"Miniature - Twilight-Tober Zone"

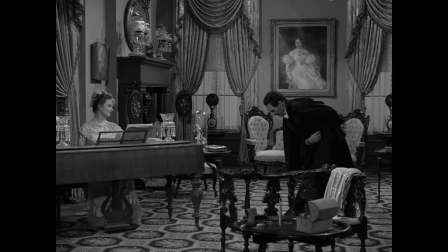[4:17]
Keeping most of the angles wide helped maintain the illusion that we were watching a scene play out on a small scale.
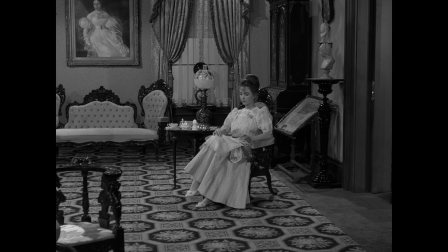[4:23]
Shout out to the production team and cinematographer Robert Pittock for the execution.
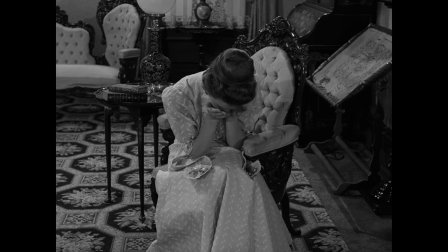[4:29]
What takes place in those scenes is a story within itself, containing no dialogue or sound effects.
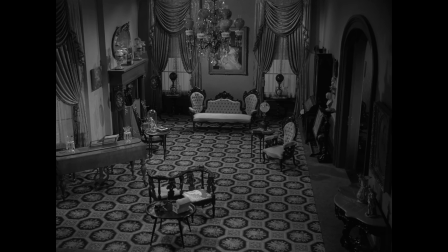[4:35]
It comes across as a silent film, with only music being heard. This made everything feel a bit eerie, yet not devoid of charm.
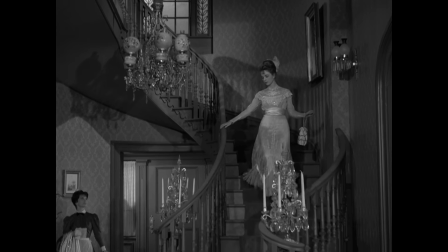[4:43]
The Alice character plays Mozart's Piano Sonata No.
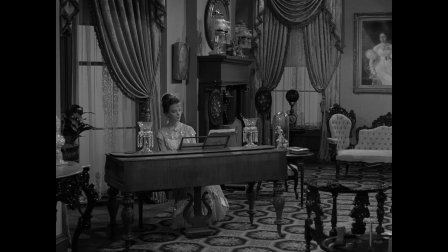[4:46]
11 on a miniature harpsichord, and that tune is rearranged throughout the runtime, adapted by composer Fred Steiner.
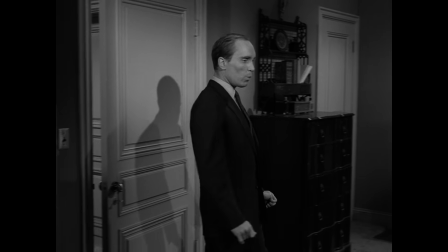[4:53]
Hearing Duvall whistle it was also pretty funny.
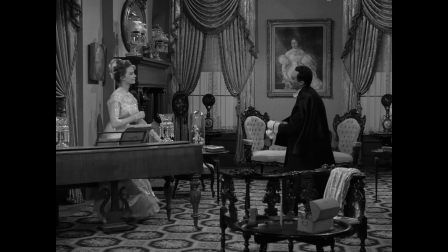[4:59] Dum, da, da, dum, dum.
Did you hear it? We see the male suitor meeting with Alice in one scene, and everything looks fine. The next time he pops up,
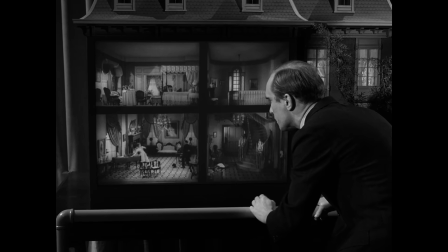[5:08]
this old-school mustache twirler looks like he's about to tie the girl to some train tracks.
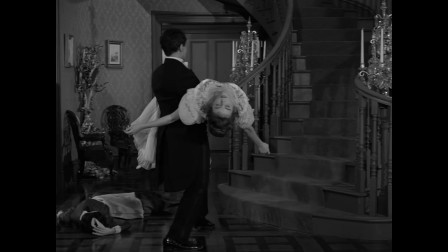[5:12]
Except, it seems as if there's a different nefarious act about to take place.
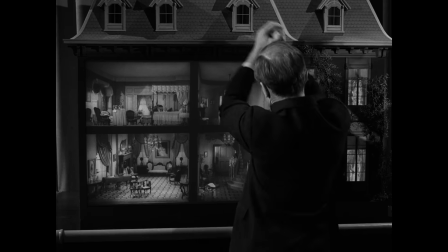[5:17]
The suggestion is made but never confirmed that Alice maybe met some kind of tragic end at the hands of this guy,
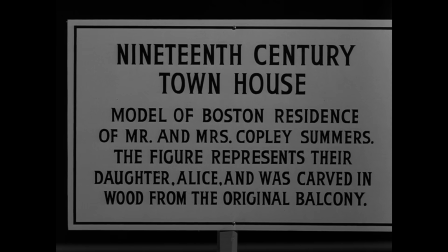[5:23]
and her spirit is trapped in the wood of the original home this display was made out of.
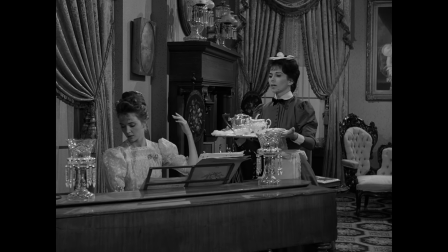[5:28]
That detail isn't the most important to the overall plot, and I like how Beaumont didn't spell it out.
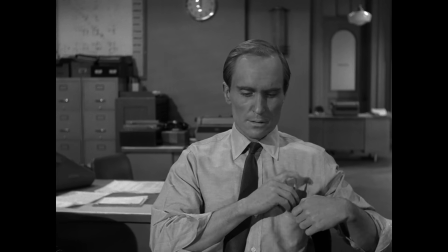[5:35]
Duvall's performance as Charlie is a quirky one. You can tell he made a big effort to create a character here.
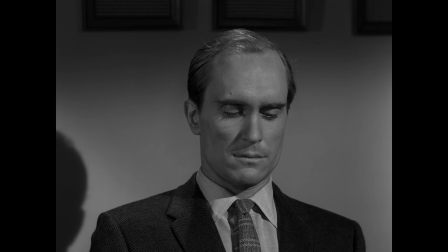[5:40]
His voice, expressions, posture, body language, and overall demeanor go a long way.
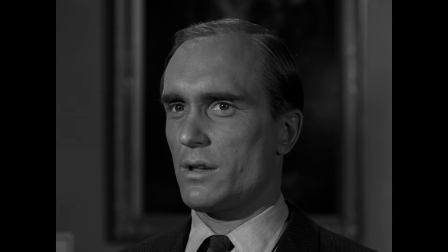[5:46] What do you see, mister? Nothing. A man doesn't stand for 4 or 5 hours at a stretch looking at nothing.
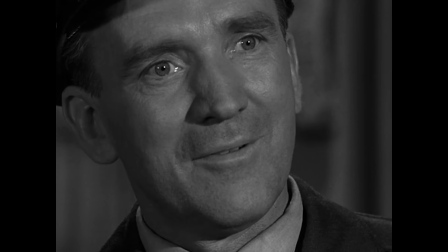[5:52] Well, I'm not breaking any rules, am I? No. Then, leave me alone, please.
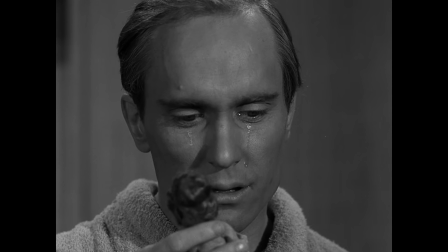[6:01]
Sometimes he's a touch unsettling.
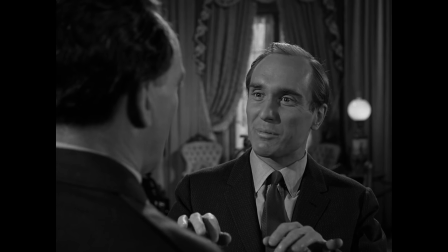[6:03]
There are also points where it seems he's overdoing the quiet weird guy bit, but it evens out since this story calls for such a personality.
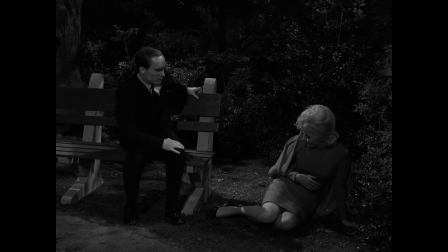[6:10]
There are moments of humor mixed in with the gloomy mood that seems to follow Charlie around. He's a misfit that is directly told he doesn't fit in anywhere.
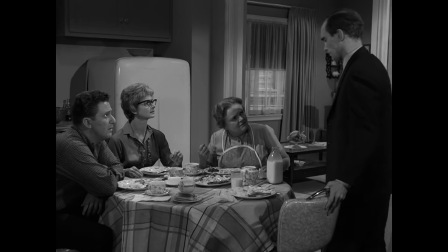[6:18]
One thing I really liked was how much his family was shown trying to help him.
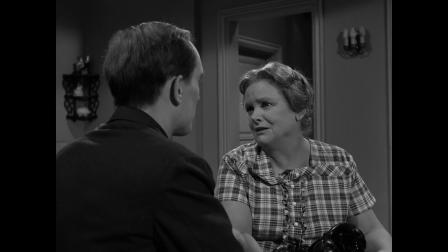[6:22]
His mother is clearly a little possessive, but she does tell Charlie she wants to see him move out, meet a girl, and raise a family of his own.
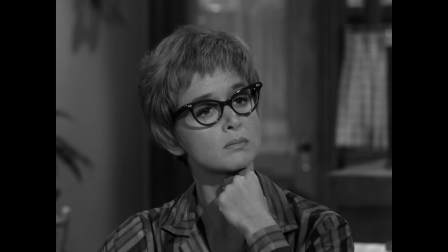[6:29]
His sister is very type A, attempting to start him on a path to a more independent life by arranging a date that goes awry, but hey, she tries.
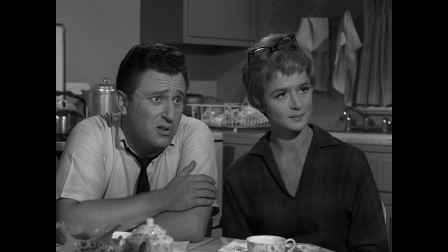[6:38]
Even his dopey brother-in-law is nice to him, putting his own neck on the line, trying to get Parks a job on multiple occasions.
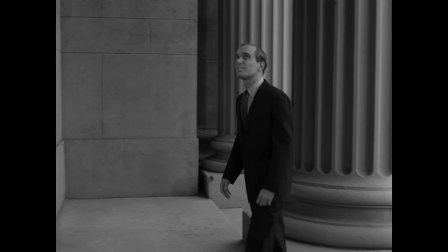[6:44]
But these acts of kindness do little to help Charlie feel less like an outsider.
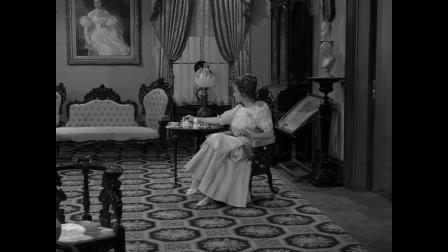[6:49]
He mostly just wants to be left alone, which is why he forms a one-way bond with Alice that grows into more of an infatuation.
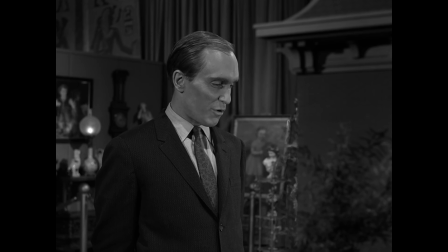[6:57] I guess you're about to... prettiest girl in the whole world. I don't mind saying that because I know you can't hear me.
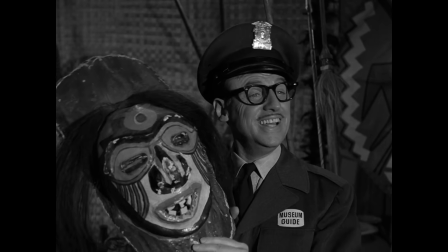[7:04] But I think I'd say it even if you could.
The returning actors from this one were Chet Stratton, John McLeam in a solid role as the security guard,
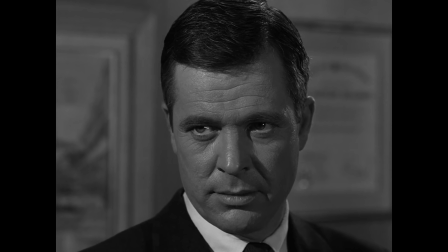[7:12]
and a pair of players from big past episodes, William Wyndham and Barney Phillips.
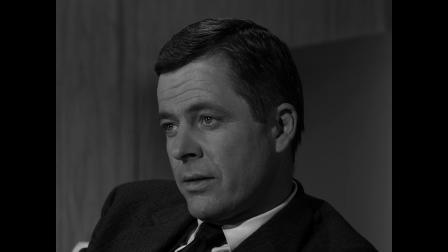[7:17]
Wyndham is unrecognizable without his mustache from 5 characters in Search of an Exit.
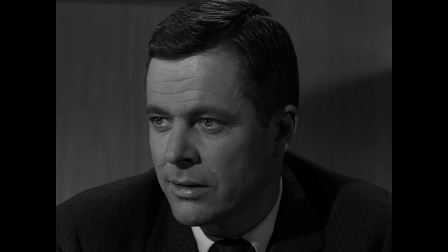[7:21]
He plays Charlie's psychiatrist, Dr. Wallman, and is fine in the role, but it's not much compared to his previous work.
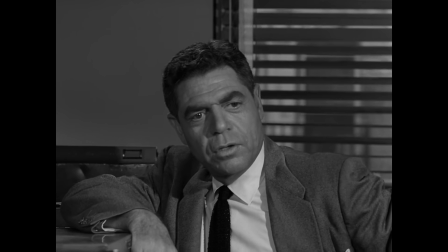[7:28]
Phillips portrayed Parks' boss, V.E. Diamil. This was also his least interesting part, but it was just nice to see him.
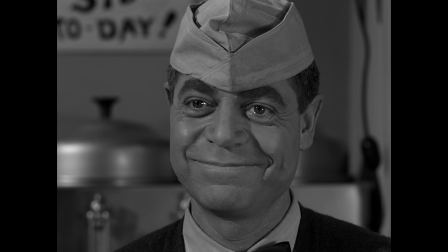[7:36]
This was his last of 4 appearances, the most memorable being his role in Will the Real Martian Please Stand Up.
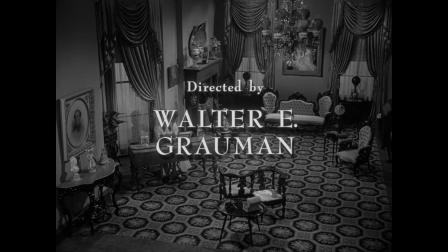[7:43]
Making his one and only trip into the zone was director Walter E. Grauman.
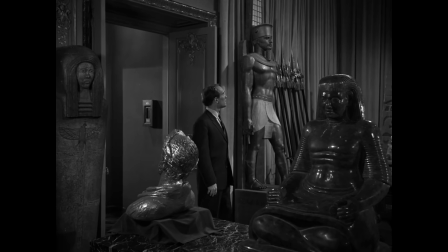[7:48]
He was mostly a TV director with dozens of credits, and his contributions to this shouldn't be overlooked.
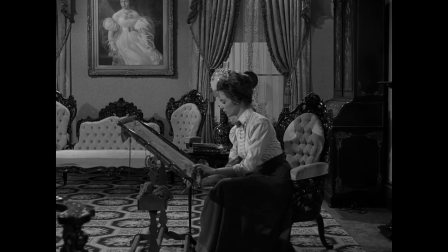[7:54]
Everything about his shot compositions and the way he depicted Charlie's plight was effective from a visual standpoint.
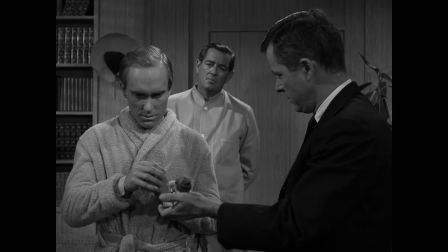[8:00]
There are a lot of subtle anxiety-inducing moments that you can feel in how he framed these angles.
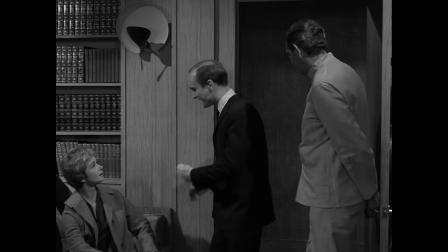[8:10]
After initially resisting, Charlie completes his program at the asylum and is allowed to go home, healed of his mental health crisis.